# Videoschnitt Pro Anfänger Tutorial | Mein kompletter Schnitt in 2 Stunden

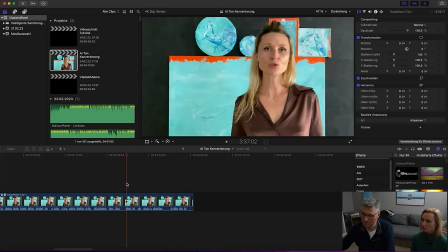41:21 Es hat mir sehr gefallen.
Oh.
Also ich habe damals natürlich nicht gewusst, dass ich in April komme.
Okay, das war jetzt okay. Im April kommt sie schon wieder, wie praktisch. Ja, genau.
Es muss schnell sein in diese Stadt.
Das finde ich gut, dieses hier, guck mal.
Man muss schnell sein in diese Stadt, dass deine Chance nicht vorbeigeht.
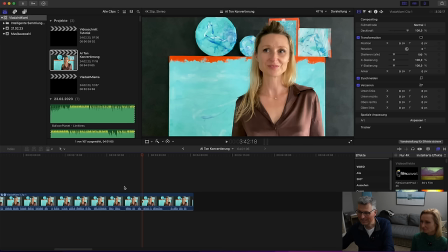41:40 Das ist doch schon mal perfekt für den Anfang. Und ich nehme mal diesen Schnipsel hier raus erstmal. Ich kopiere ihn und füge ihn wieder in unser Projekt hier rein.
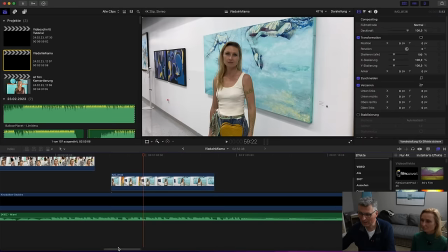41:50 Und zwar, hier werde ich eine ganze Menge rausschneiden und mir das komplett zusammenbauen, wie ich das haben möchte.
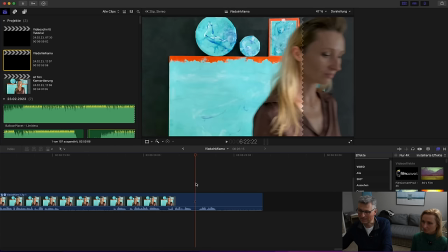41:55 Deswegen hänge ich diesen Schnipsel jetzt erstmal hinten ran. Das ist quasi ein Schnipsel, wo ich auf Audiodateien zugreifen kann, aber auch auf Bilddateien.
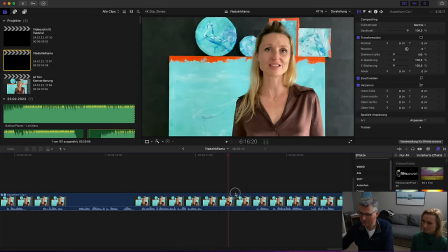42:04 Ne?
Ich komme wieder nach.
Das hatten wir gerade. Warte, mit dem Schnellsein.
Ich komme.
Ja, warte.
Es hat mir sehr gefallen.
Ja, das war hier vorne, ne?
Wo sind deine Veränderungen?
Warte.
Du musst es spüren.
Wo? Oder war das davor? Weil bald kommt, ne? Jetzt hier kommt.
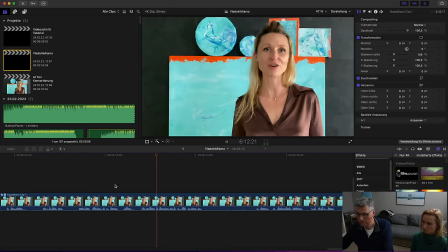42:19 Dein Chance. Wo sind deine Veränderungen, die dich weiterbringen können?
Nee. Nee.
Du musst es spüren.
Also das war vorher, da.
Man muss schnell sein.
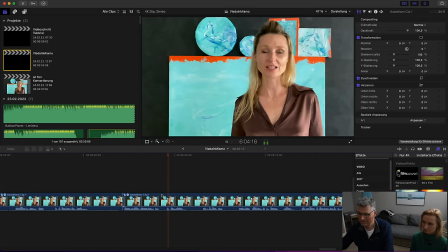42:35 Da, genau, diesen Bereich.
Diese Stadt, dass deine Chance nicht vorbeigeht.
So, zack. Diesen Bereich nehme ich mir mal eben, kopiere ich mir.
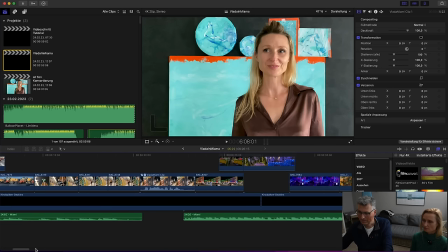42:46 Und den kann man auch wunderbar zum Thema, wo jetzt hier ein bisschen was Schnelleres ist.
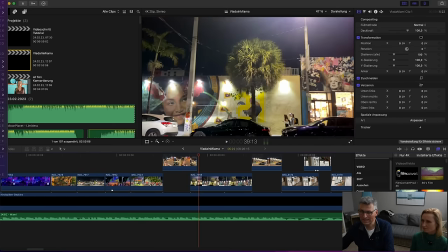42:56 So, jetzt könnte man das zum Beispiel doch einfach mal da reinsetzen. Und zwar hier unten drunter, Audio.
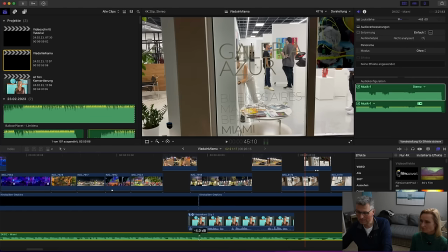43:02 Und ich würde jetzt den Soundtrack an dieser Stelle, ich blende den erstmal aus.
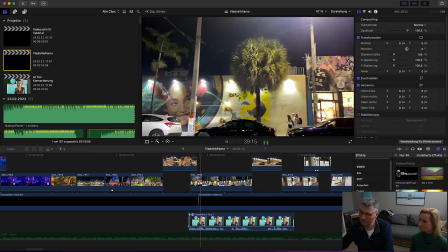43:08 Und dass der an dieser Stelle dann...
Man muss schnell sein in diese Stadt. Das ist deine Chance.
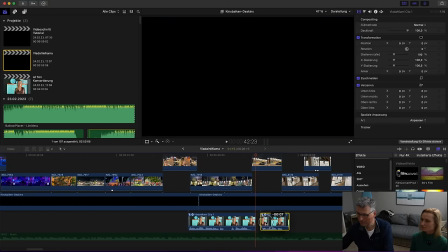43:14 Da machst du ein bisschen zu lange Pause. Da würde ich jetzt ein bisschen kürzer machen.
Chance nicht vorbeigeht.
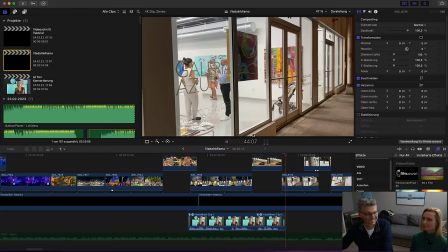43:22 Praktisch, du gehst ja auch.
Nicht vorbeigeht.
Ne? Und mit... So, mit Musik.
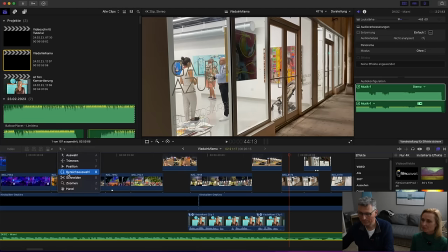43:28 Pass auf, mit Musik machen wir es jetzt so, dass ich diesen Bereich, wo du sprichst, ein bisschen leiser mache.
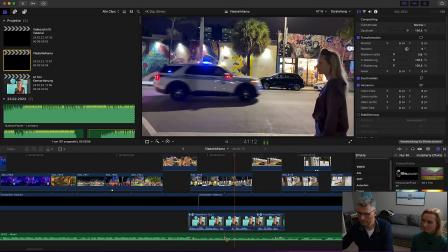43:37 Man muss schnell sein in dieser Stadt, dass dein Charme nicht vorbeigeht.
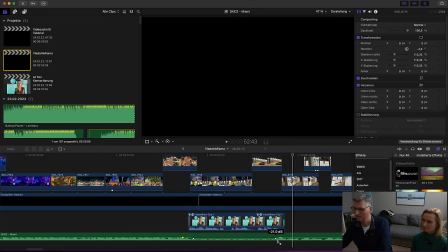43:43 Na, dass ich, also ich blende die Musik da ein bisschen aus, dass das besser zu hören ist.
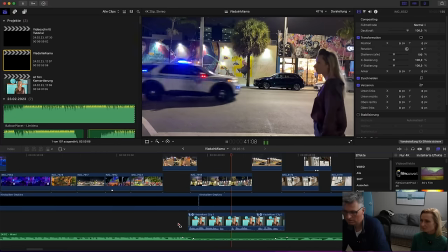43:50 Man muss schnell sein in dieser Stadt, dass dein Charme nicht vorbeigeht.
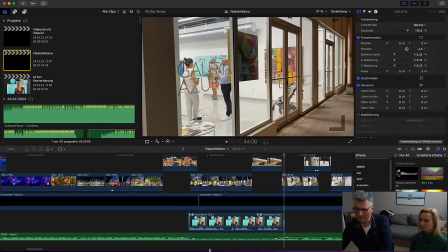43:55 So, und so würde ich das Ganze jetzt spicken, dass hier ein bisschen mehr Pep noch reinkommt.
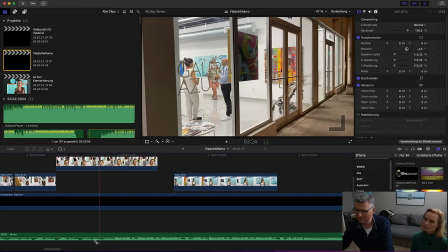44:00 Ne? Also, dass du quasi so ein bisschen was von Miami erzählst. Also ich werde jetzt gleich im ganzen Clip hier immer wieder deine O-Töne dann reinbauen.
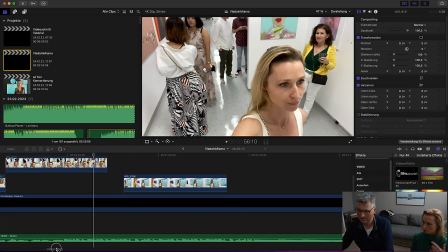44:09 Ich habe auch so gedacht bei diesem, wo ich da praktisch stehe, habe gedacht, ich rede jetzt und sende dir,
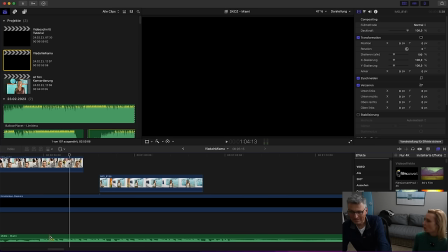44:17 vielleicht nimmst du das nur als Stimme auch so, weil es ist immer unterschiedlich ein bisschen da.
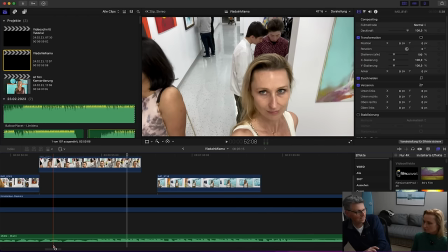44:22 Und Ich werde beides machen.
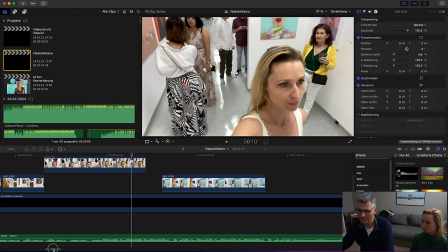44:25 Ich werde einmal das nur als O-Ton nehmen, aber ich werde auch bei einigen Stellen, werde ich dich da einblenden, weil guck mal, das wäre jetzt die Alternative, ne, dass man so macht.
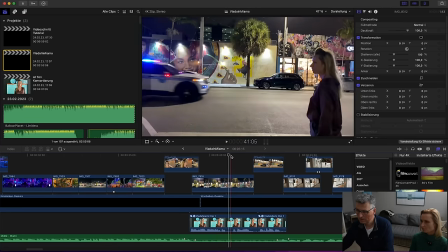44:33 Rein in diese Stadt.
Aber vielleicht ist das ja, okay, Moment, hier genau, hier kommt schon der nächste Clip.
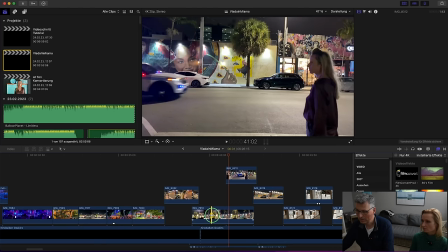44:38 Vielleicht lassen wir diesen Clip dann auch vielleicht einfach weg, warte. Man könnte es ja auch so machen, dass man sagt, dieser Clip wird deaktiviert, dann klingt es so.
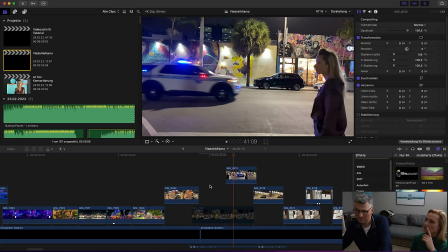44:46 Man muss schnell sein in dieser Stadt.
Nee, ich finde mit dem, wo ich hingeguckt habe, auf Street Art war Spannung.
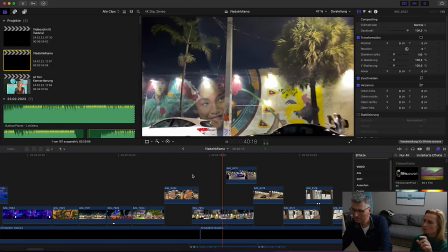44:54 Ja, schau mal, schnell sag, sein in dieser Stadt. Ob sie da geguckt hat.
Das ist deine Chance.
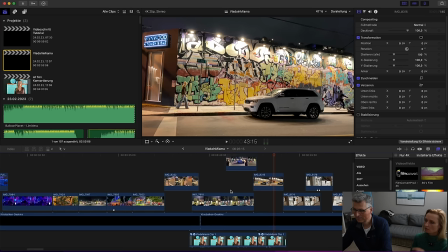44:59 Finde ich, das war besser. Ja, finde ich auch. Oder? Finde ich auch. Also hier würde ich es noch nicht machen. Also ich würde sagen, das mit dem Sprechen machen wir nach der Kunstausstellung. Ne? So, du gehst zur Kunstausstellung.
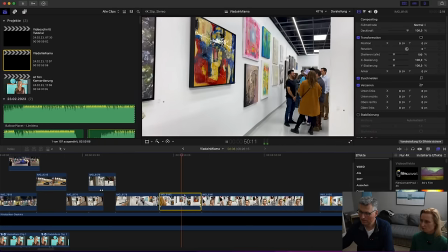45:11 Das für Schnelligkeit finde ich auch ganz toll. Finde ich so gut Effekt. Und jetzt würde ich vielleicht auch wieder schnell machen tatsächlich. Schnell. So. Und dann zum nächsten.
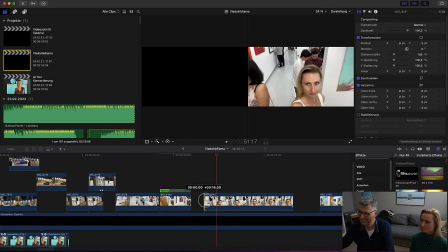45:24 Okay, du hast in die Kamera geguckt. Das würde ich wegnehmen.
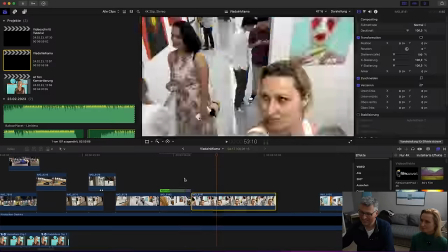45:29 So.